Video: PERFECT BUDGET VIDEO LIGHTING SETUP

Forgot what I was gonna say. This is weird. What's going on, guys? It's Ryan and we're back again with another video. This time something I think a lot of you are gonna be able to take advantage of. I'm really excited for this. Like, no. I got an Amazon package and it has some really cool stuff in it. The things we're gonna be talking about today, but I already opened it, so I'm gonna like rewind it.
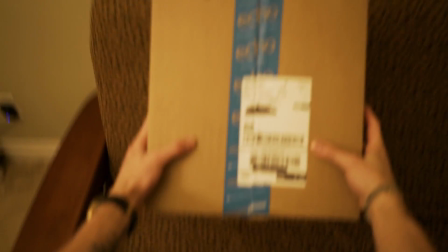[0:31]
Oh my god, an Amazon package.
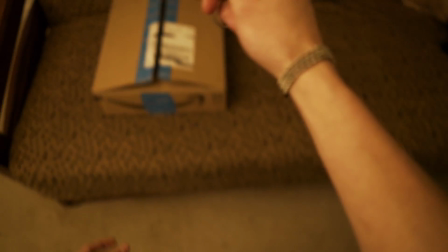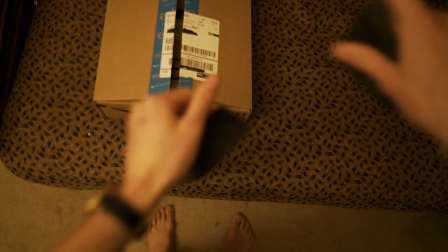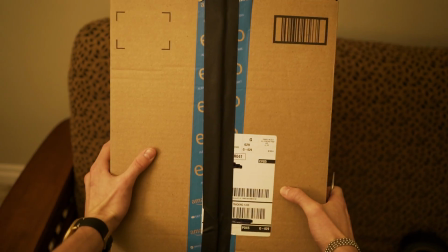[0:43]
Oh my god, an Amazon package. Okay, so you guys are probably wondering what this guy is. Well, I mean, you could probably jump to some conclusions based on the title and probably the thumbnail of this video, but in case you haven't, aha. Yeah. Okay, so here's the star of the show. What you're looking at right here, this is a fairly basic small LED panel. Now, I chose this one in particular because it has this sort of soft diffusion panel in the front of it, so it's going to produce fairly soft light right out the get-go without any other diffusers or anything like that. After doing some research with reviews and everything, it has a fairly accurate, what they call a CRI, a very high CRI. So that means the light that it produces is going to render color very, very well against surfaces. So for example, like when it hits my skin, it's not going to have any sort of like green cast or magenta cast that some LEDs or like fluorescent bulbs are kind of notorious for producing. And also the output for a panel this small is pretty top notch. Okay, so let's do a quick test.
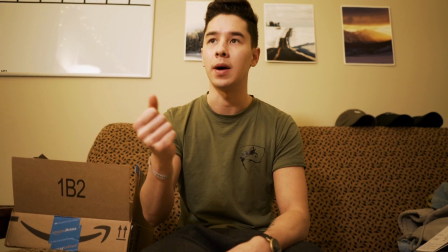[1:57]
I can't snap good. Okay. Bam. I have no idea how this looks because I just put the light up and here I am.
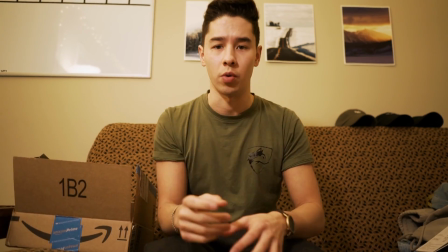[2:05]
Hopefully that made a difference. So basically what I've done, I'll show you real quickly here. I've put one of the panels on this light stand here.
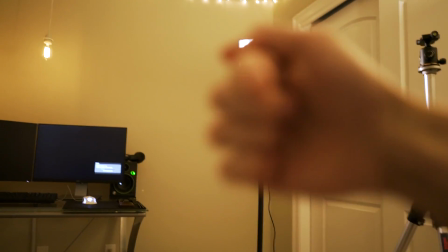[2:11]
It's kind of just sitting 45-degree angle right above me, just kind of shining down directly to the kind of the side of my face right here.
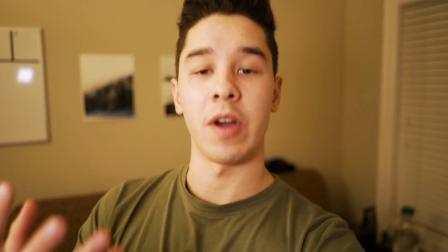[2:20]
All right, so having just the single LED panel kind of pointed directly at my face right now certainly makes a good difference from not having any light at all.
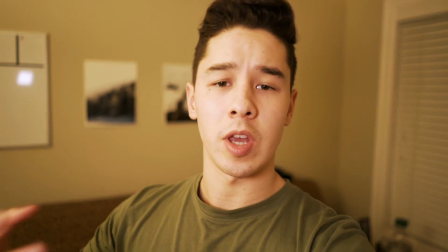[2:28]
It definitely helps me to stand out from the background, gives definitely a much clearer, cleaner look with the added light.
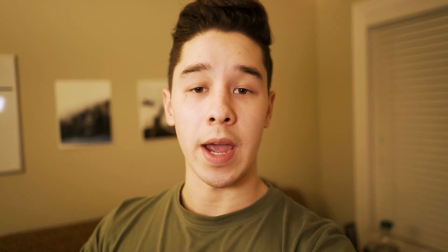[2:34]
But I actually purchased 2 of these LED panels and I have a variety of light stands and light modifiers already,
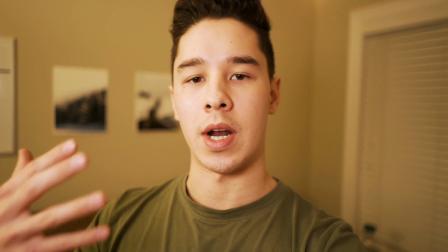[2:40]
so let's see what these 2 lights can do in an actual, more strategic lighting setup.
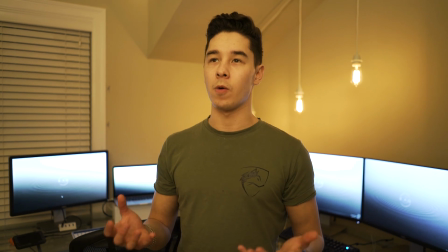[2:45]
So we're back at the original screen here, and honestly the lighting setup right now is not really that bad, although it's really dull and it's just kind of boring.
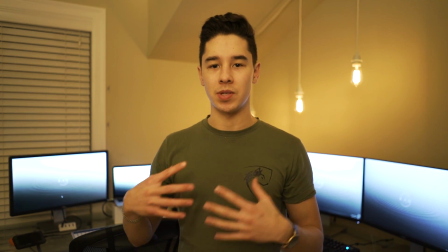[2:54]
There's not a lot of separation between me and the background, so the scene doesn't have a whole lot of life.
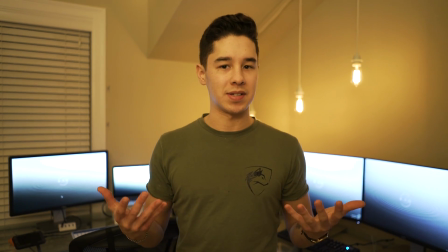[2:59]
So with these 2 new LED panels, let's see what we can do here to kind of spice things up. All right, and here's what we get.
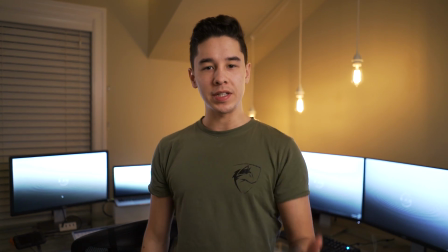[3:07]
It looks a lot better. Now, it really didn't take a lot to accomplish a lighting setup like this.
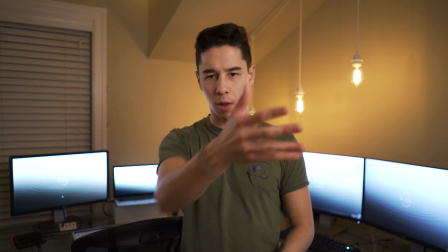[3:13]
This is simply 2 lights. I'll show you guys here what we have going on.
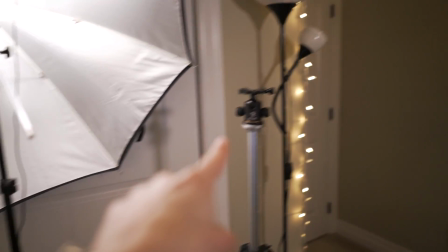[3:16]
So right in front of me here, right where the camera would be sitting on the tripod, just to the left, I have the LED panel,
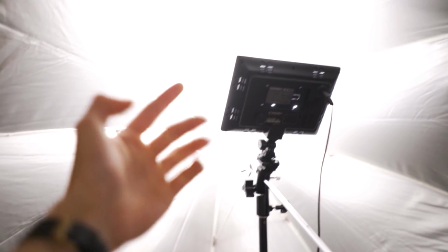[3:22]
which is on a light stand, shining and actually reflecting straight into this silver umbrella.
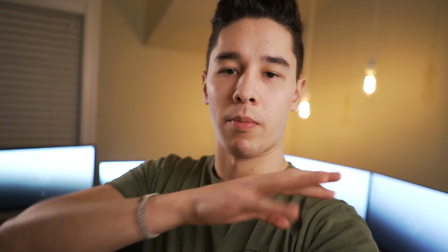[3:27]
Now I obviously could just skip the use of the umbrella and shine it straight at my face, but the light,
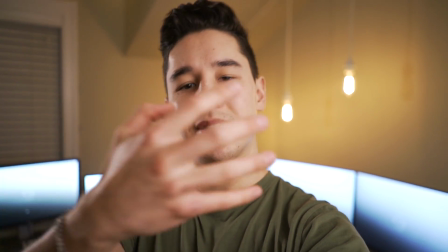[3:32]
even though the LED panels have that really soft diffusion in them, still would be a little bit harsh and cause a little bit more shadow than I'm looking for.
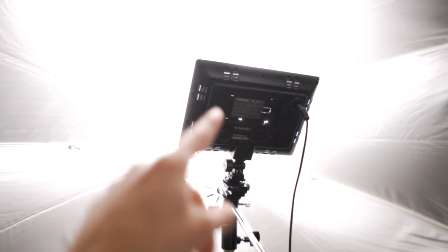[3:40]
So what this does, the light bounces under the umbrella, spreads out,
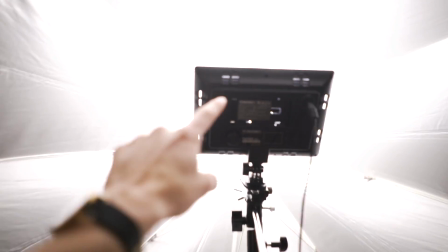[3:44]
and becomes basically a larger light source opposed to just coming directly from this panel and coming straight at me.
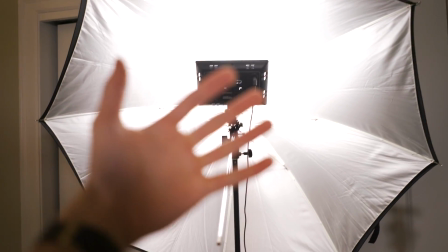[3:49]
When the light becomes a much larger light source, it softens up the light that hits the subject in front of it.
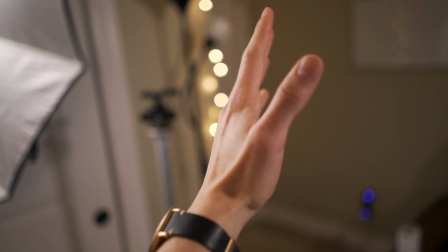[3:54]
Just as a quick test here, you can see what the light looks like hitting my hand. It's very soft.
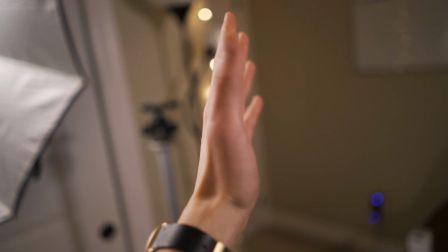[3:59]
The fall off between the light hitting my hand and the shadow it creates is a really smooth, soft transition.
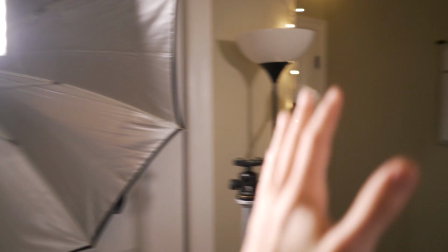[4:04]
For comparison's sake, I turned the light around. Here's what the light looks like now.